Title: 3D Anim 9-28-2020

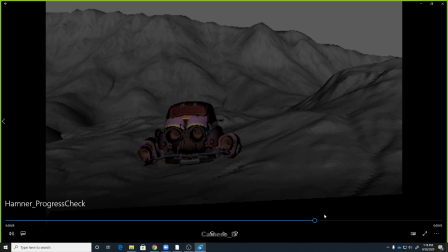1736s
Like you may cut to them so you can show that they're like worried he's going to catch up with them, but really the story is being told that John is chasing this other character, not this other character is being chased by John, right? if that makes sense. And so I think what's happening is we're losing,
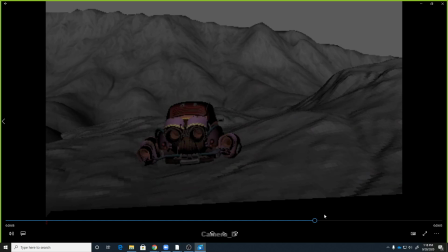1753s
like the last shot is definitely you're trying to make us identify with the green car that's hiding, and so I think that's where it's that's where this shot's kind of falling flat.
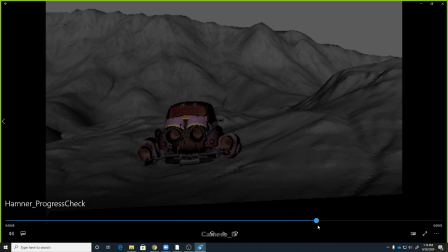1765s
Is this feels like I'm with the red car. Hey, I've lost the bad guy. Where is he? You know, and then suddenly we've changed perspectives again to here.
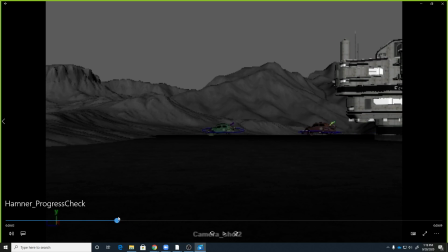1775s
So having said that, I think you could probably play up some of these cameras to accentuate that a little bit too.
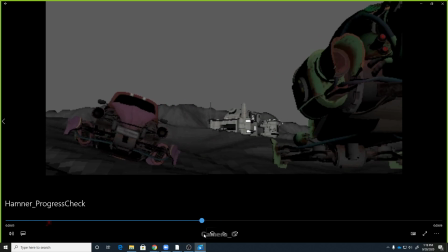1783s
I like what you're doing here. It still feels like it needs some work on in the graph editor to sort of smooth some of these turns out and stuff like that,
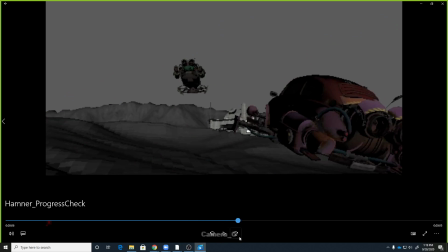1792s
get some of the physics working. But I like the way that you get this sort of spin and they chase back after each other.
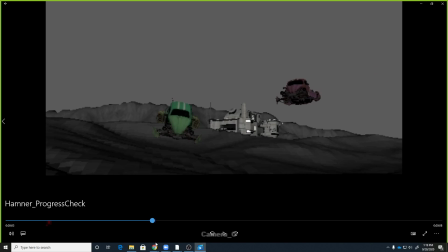1798s
But it makes me think maybe what you would do in these shots is also just kind of have your character follow,
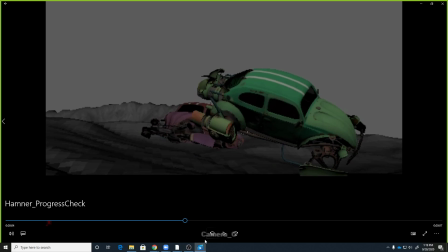1804s
or have the camera kind of aim at the green car a little bit more, like favor it just a smidge, like not a ton, but just a little bit. And that might also help sell it a little bit better.
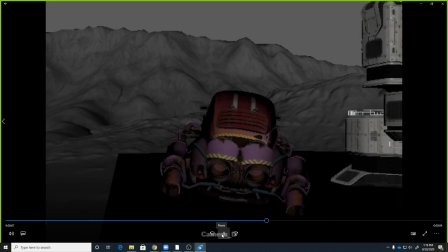1816s
So, yeah, but really it's this third shot here that I think kind of throws it off and makes it hard to understand.
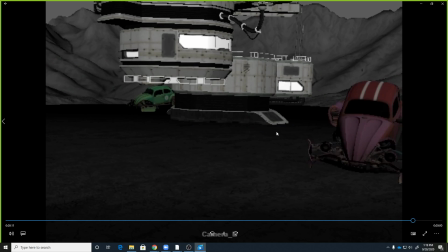1823s
So, yeah, cool. So, Emily.
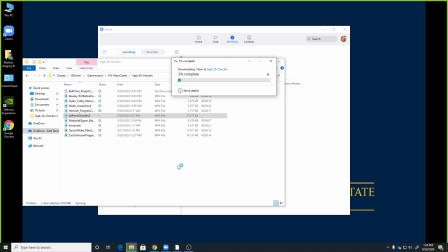While you were talking to the chat, let me go get the chat up too. Where is the chat?
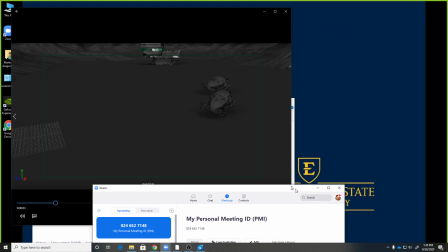1847s
Okay, 1 second, so I can find my chat window.
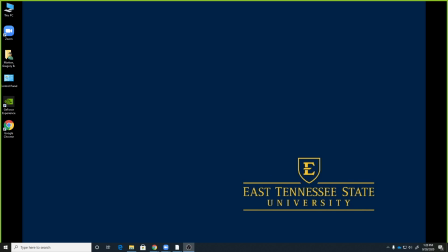There it is. Okay.
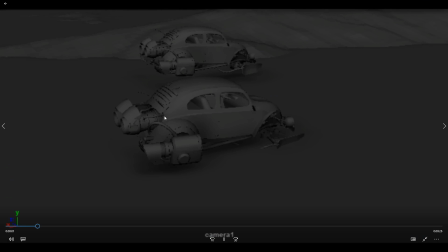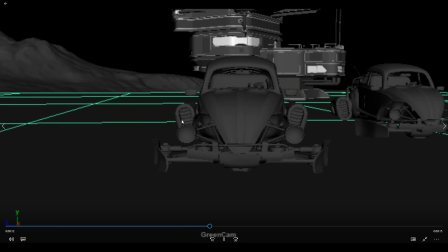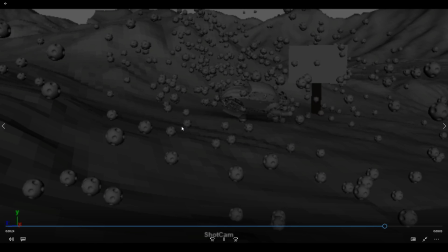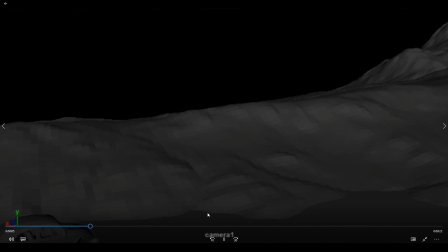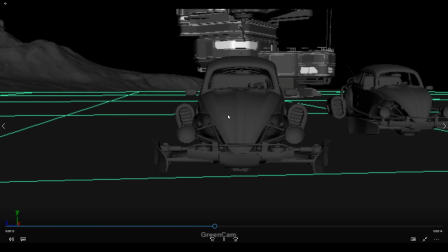1907s
Yeah, I think that there's some like continuity issues, and
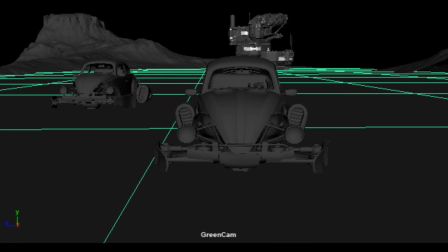1913s
the way like the car flips, but then the next shot it's not flipped.
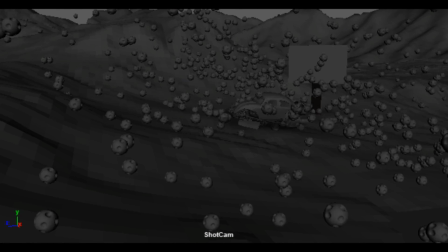1919s
This feels like the natural end to the story, just because you can't have this shot earlier, because then you would have to have these little amoebas everywhere, or meteorites everywhere.
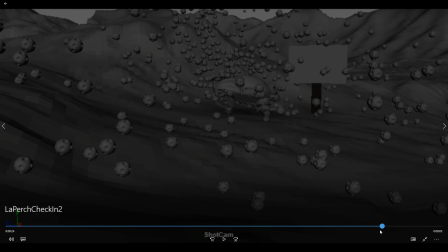I kind of like the idea. I assume there's going to be something on the sign that sort of says like rock slide or something like that. Yeah.
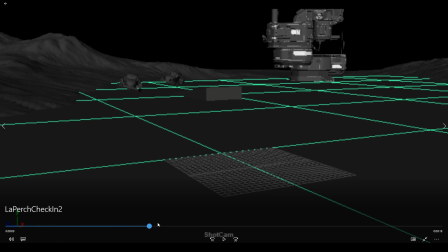1952s
So let's see. You got 1, 2, 3, 4, 5, 6.
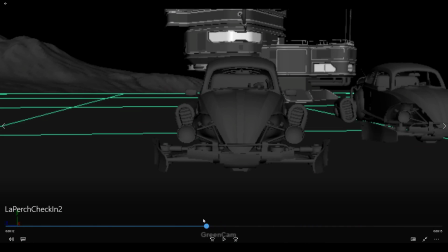1960s
So it feels to me like you have one shot more than you need.
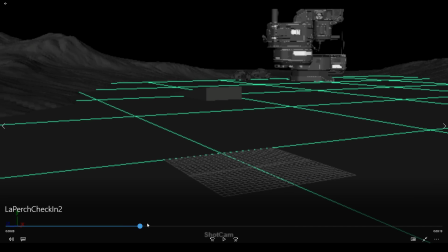I think if you,
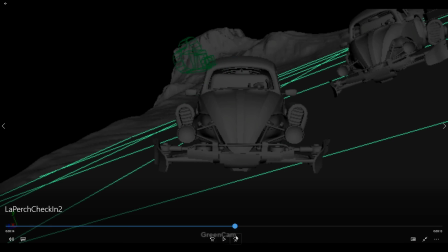1976s
my thoughts would be is if you could get,
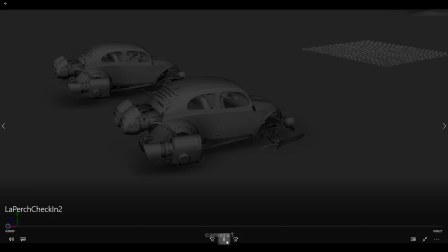1982s
like this first shot is